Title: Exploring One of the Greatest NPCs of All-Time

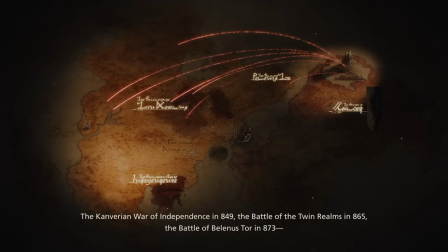[8:13]
This new offensive would see the Wuluda forces attempting to regain the foothold they had lost some eight years prior,
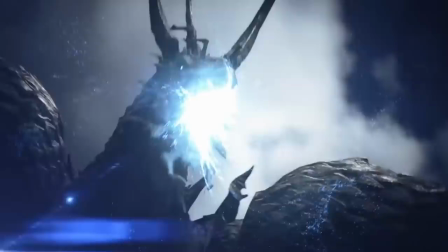[8:20]
and to ensure they did not fail, Barnabas himself took to the field.
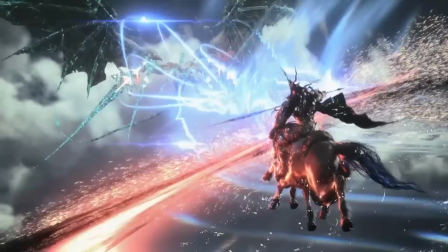[8:24]
To try and safeguard the lives of his fellow soldiers, Dion would be forced to respond.
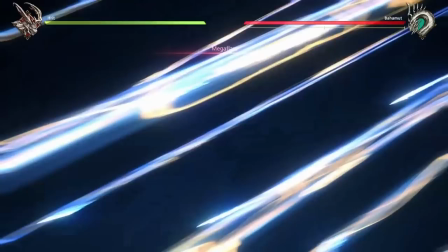[8:30]
This sequence had featured within many of the promotional trailers for the game, but each time there was no context and as a result no agency.
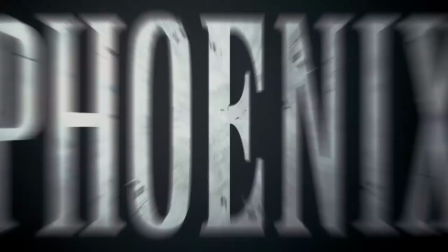[8:39]
What we saw were mere snippets that were designed to place emphasis on the icons as opposed to the dominance who manifested the power.
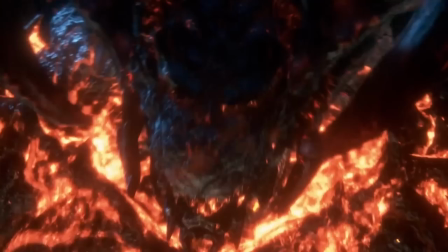[8:48]
In game, the emphasis was shifted, and it was shifted in an intriguing manner.
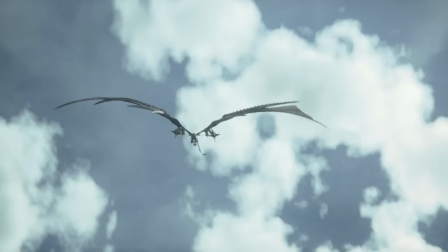[8:54]
Instead of joining partway through the epic tussle between Bahamut and Odin,
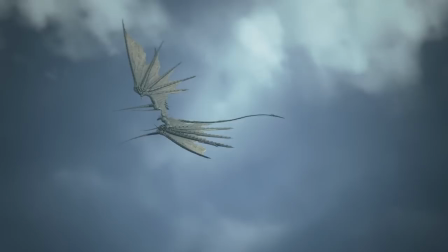[8:59]
as had been hinted at via the trailers, we saw how the skirmish began and how it concluded.
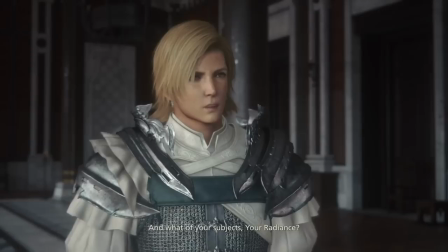[9:04]
But the most interesting element from a narrative perspective was the active decision to place the spotlight firmly on Dion.
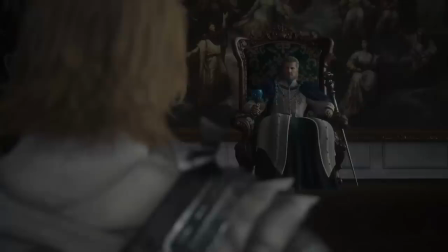[9:13]
By taking this approach, we got to witness some masterful visual storytelling.
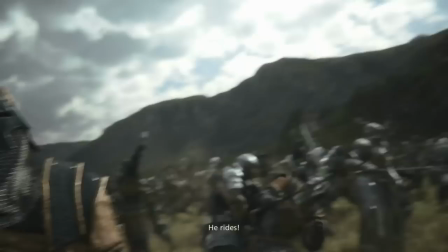[9:18]
To give the audience a sense of scale, and to introduce the stakes, we saw both sets of infantry duking it out.
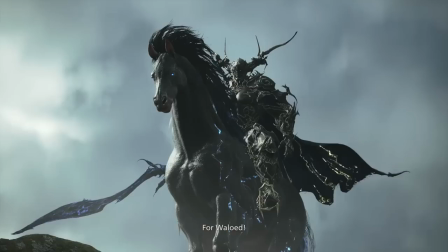[9:26]
Odin then took the stage, much to the delight of the Wuluda forces,
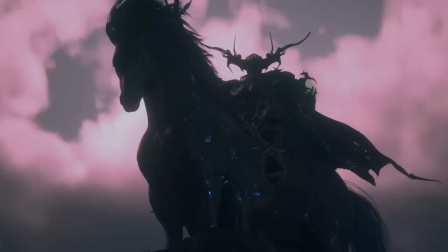[9:31]
and as the camera close-up settled in, Odin seemed to stare straight at the player.
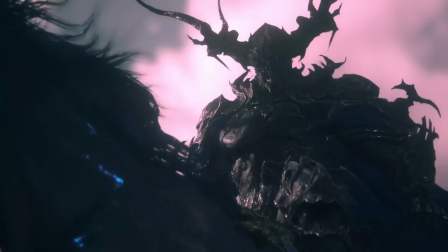[9:37]
This in itself was rather smart, as it introduced Odin to the player as a powerful, imposing and intimidating figure.
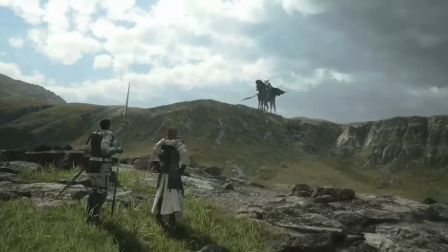[9:44]
But in the next sequence, we saw something else. On the other side of the ravine stood Dion, staring down the colossal icon.
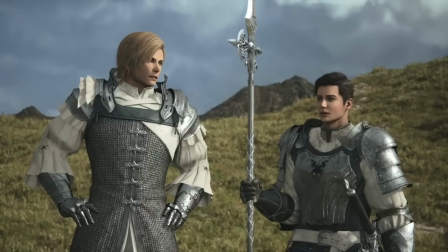[9:53]
His posture was assured, as opposed to defeated. And when asked the question, do you intend to engage him personally?
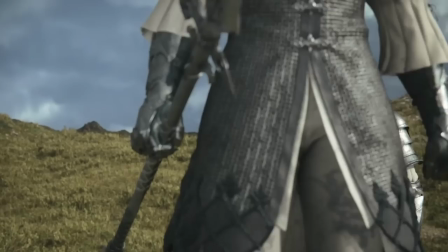[10:01]
Dion's response came with no sense of hesitation. Instead of succumbing to intimidation, Dion had been emboldened.
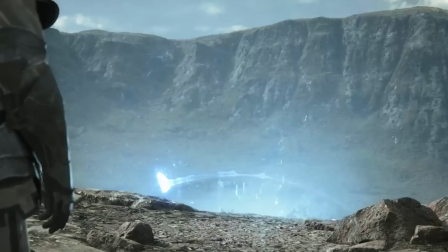[10:10]
Without a moment's pause, he grabbed his lance from Terence and ran forward,
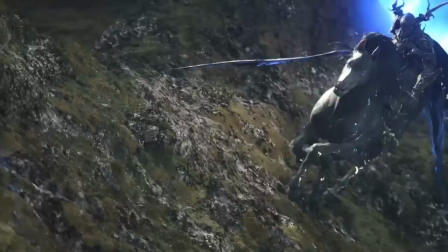[10:14]
jumping from the mountain and transforming into Bahamut to take the fight to Odin.
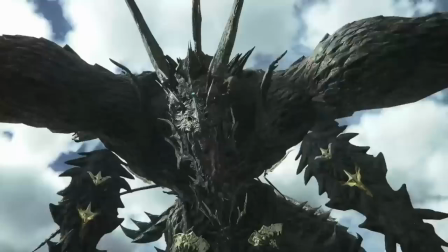[10:20]
Although the following encounter would be brief, it lived up to the billing. Neither Dion nor Barnabas would be able to gain the upper hand on their adversary,
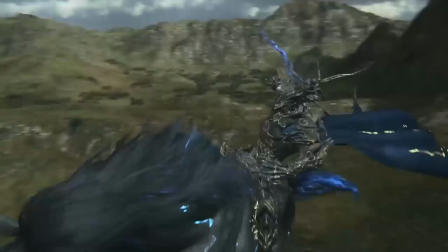[10:28]
and perhaps realising that a prolonged skirmish would result in considerable and unnecessary losses,
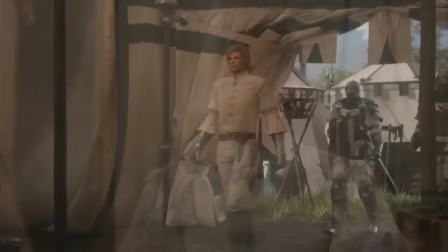[10:34]
Dion withdrew on his own terms.
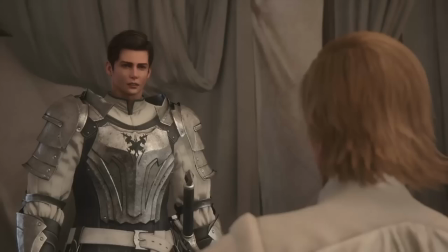[10:37]
After retiring to a nearby encampment, Dion had learned that the Emperor had chosen to offer no reinforcements due to issues within the capital.
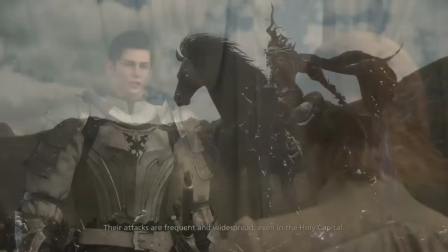[10:46]
This decision saw the Battle of Bellinus Tor end in defeat for Sambrek, but it was only a fleeting victory for Walud.
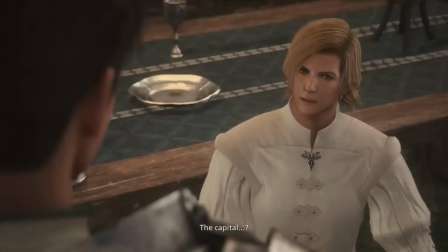[10:53]
Upon hearing the news, it would have been easy for Dion to become demoralised.
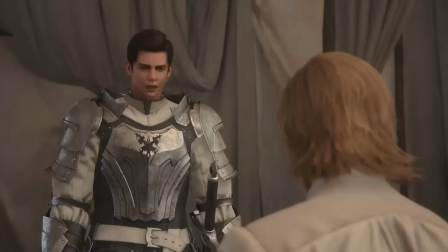[10:58]
After all, the tasks he had been given had been made that much more difficult through his father's choice to retract the previous support that had been offered.
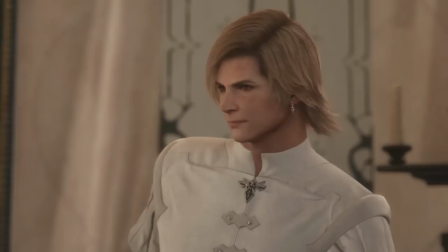[11:06]
But such was the strength of Dion's character and will that this news was galvanizing.
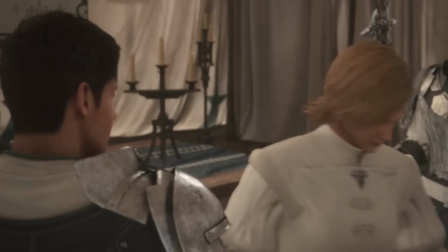[11:12]
Instead of becoming disgruntled and petulant, Dion chose to return to the fray.
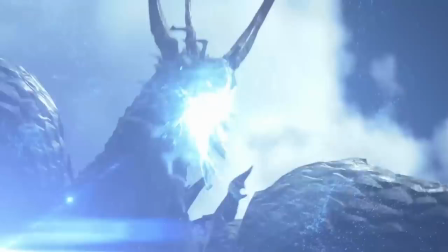[11:17]
He wanted to stay loyal to his troops and fight to ensure as many of them as possible would live to see another day.
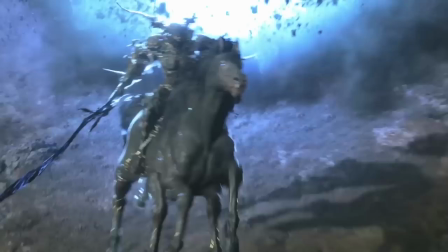[11:25]
Using this fervor, Dion then helped to eradicate the Wuluda invaders, driving them once more from Sambacroa lands.
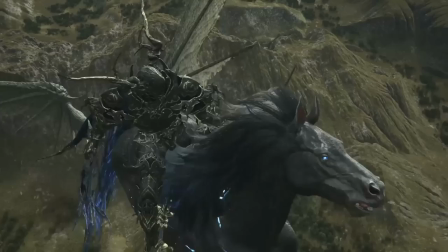[11:33]
The sequence was only 3 minutes and 22 seconds in length, but it contained so much depth and purpose.
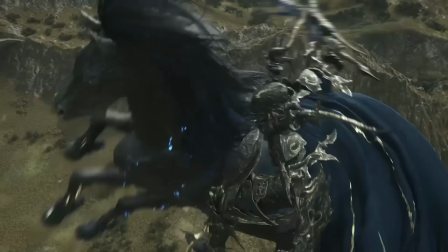[11:40]
Even though we saw Dion fight to a stalemate and then retreat, the impression instilled was not one of weakness.
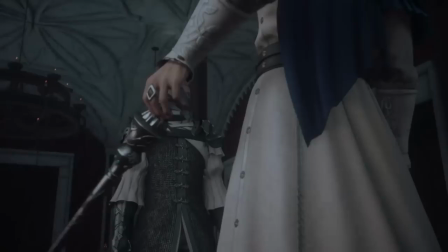[11:48]
Instead, this scene served to highlight the strengths of Dion, establishing a strong sense of loyalty towards his father,
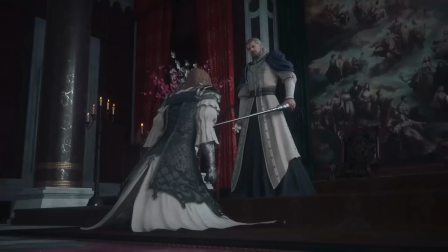[11:55]
his empire, and the men and women under his command, which by extension also included the wider citizens of Sanbrek.
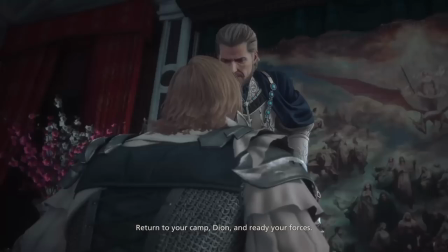[12:03]
This sense of loyalty would define Dion, but not in the most obvious of ways, for Dion was a man his loyalty was split.
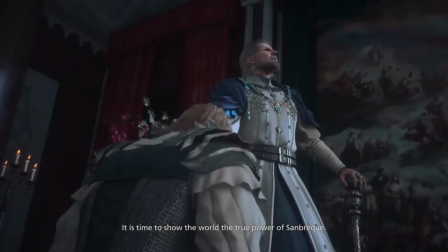[12:11]
When his objectives aligned and allowed him to serve his father, the empire, his troops, and his citizens as one, then he would be a man at peace.